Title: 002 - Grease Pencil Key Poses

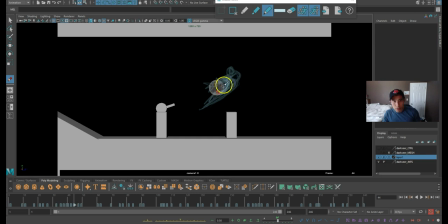4438s
I'm gonna try just drawing it out and see what happens. Like a squash pose in the air, just to kind of anticipate the shoot. So arms like this, he's gonna be a little bit squashed, and then he's gonna go to a stretch and then settle into his pose.
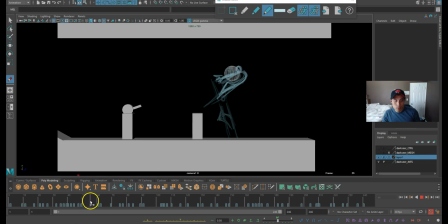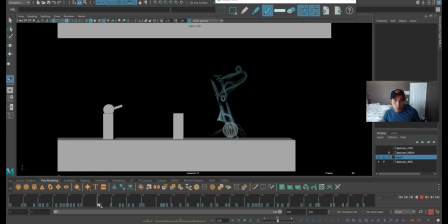4463s
Then from here, the lower body starts linear action.
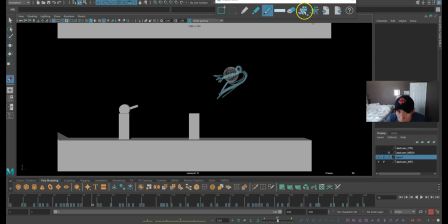4472s
So I'm gonna have to draw a pose that leads me to this.
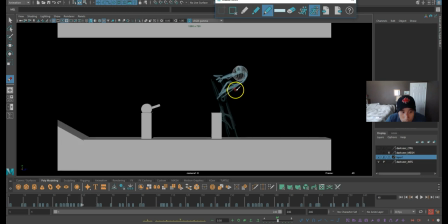4478s
Right now it doesn't really work. Or I could just draw another pose here.
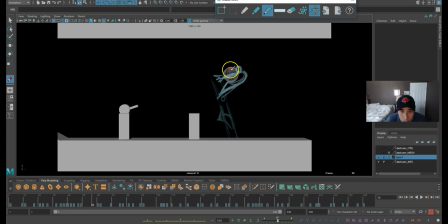4486s
Yeah, I'm gonna draw another pose here. Because of the camera moving, it's moving with the picture, so I'm gonna have to draw this pose exactly like it.
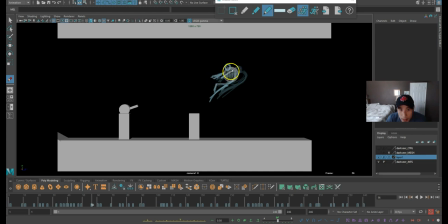4502s
As well as I can. And okay. So I can show this stretch. Okay.
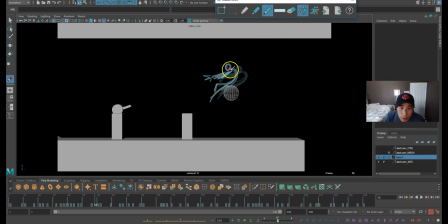So now the lower body starts taking over.
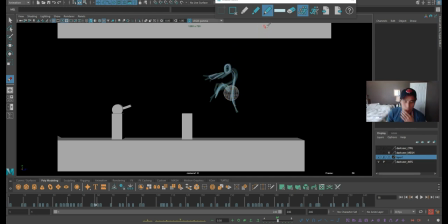4538s
Ideally I made him land on his back, but it's gonna be rolling, right?
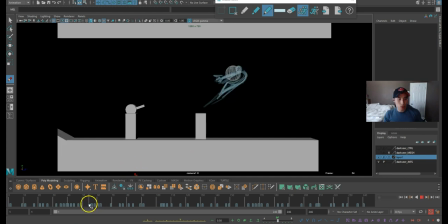4546s
Okay, let's see how this works.
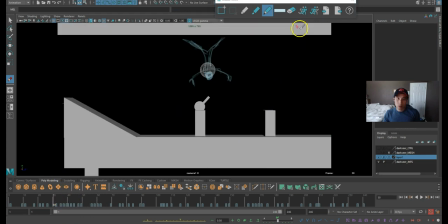4552s
Okay, it kind of works.
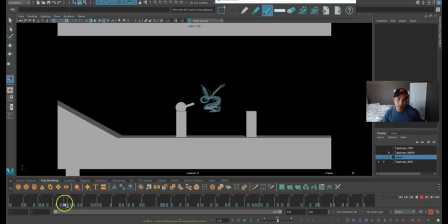4559s
Yeah, that's the power of drawings.
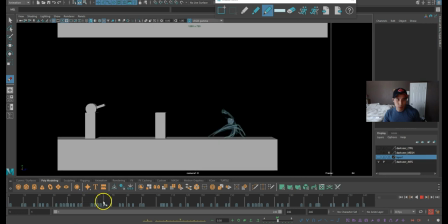4565s
Okay, now I'm gonna give this a bit more love on the sliding.
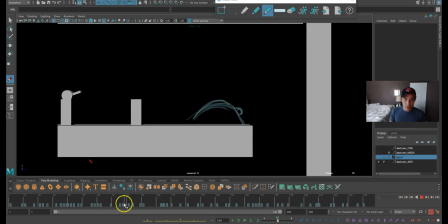4570s
I mean on that pose. Man, I drew too many frames. It's too many drawings actually, because of this camera moving.
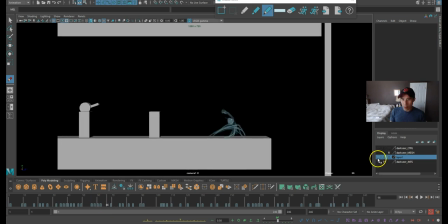4578s
So I end up drawing a lot more of the same drawings,
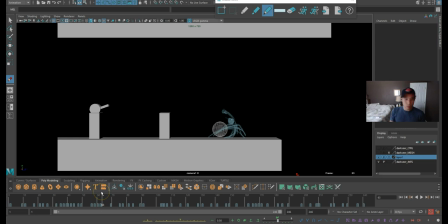4584s
and I can't really copy and pose and move them, so I have to redraw them That kind of sucks.
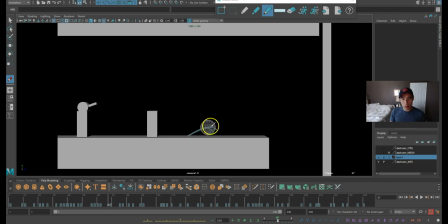4595s
Okay, I'll draw another pose. So use the board as a guide where the character was at. I forgot how it looks like. Okay. That hit right here. 3-point pose. Everybody loves 3-point poses, don't we?
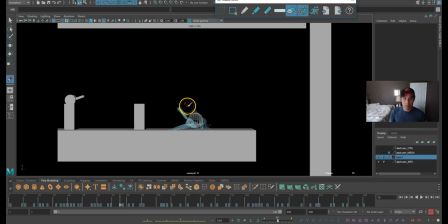4615s
And squash down, backhand-spring. Okay, let me just bend the arms here. Like that. Impossible bend in the arms, but it looks cool in play, in real-time play. So that's all that matters to me.
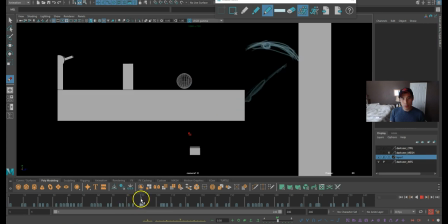4635s
Squash, push off, land.
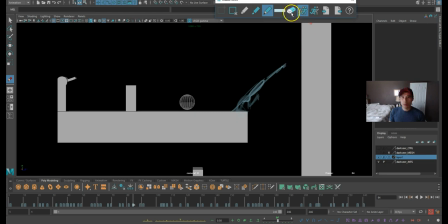4642s
I'm gonna have to kind of change this a bit because of the arc, so it's gonna shoot up this way. Wait, yeah, that makes more sense.
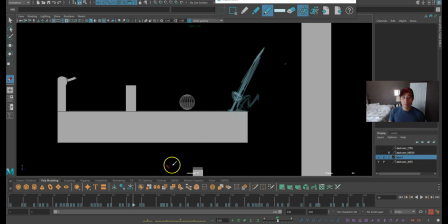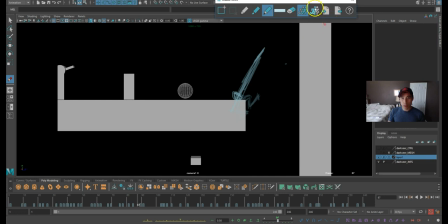4674s
I'll draw another pose here. Fine.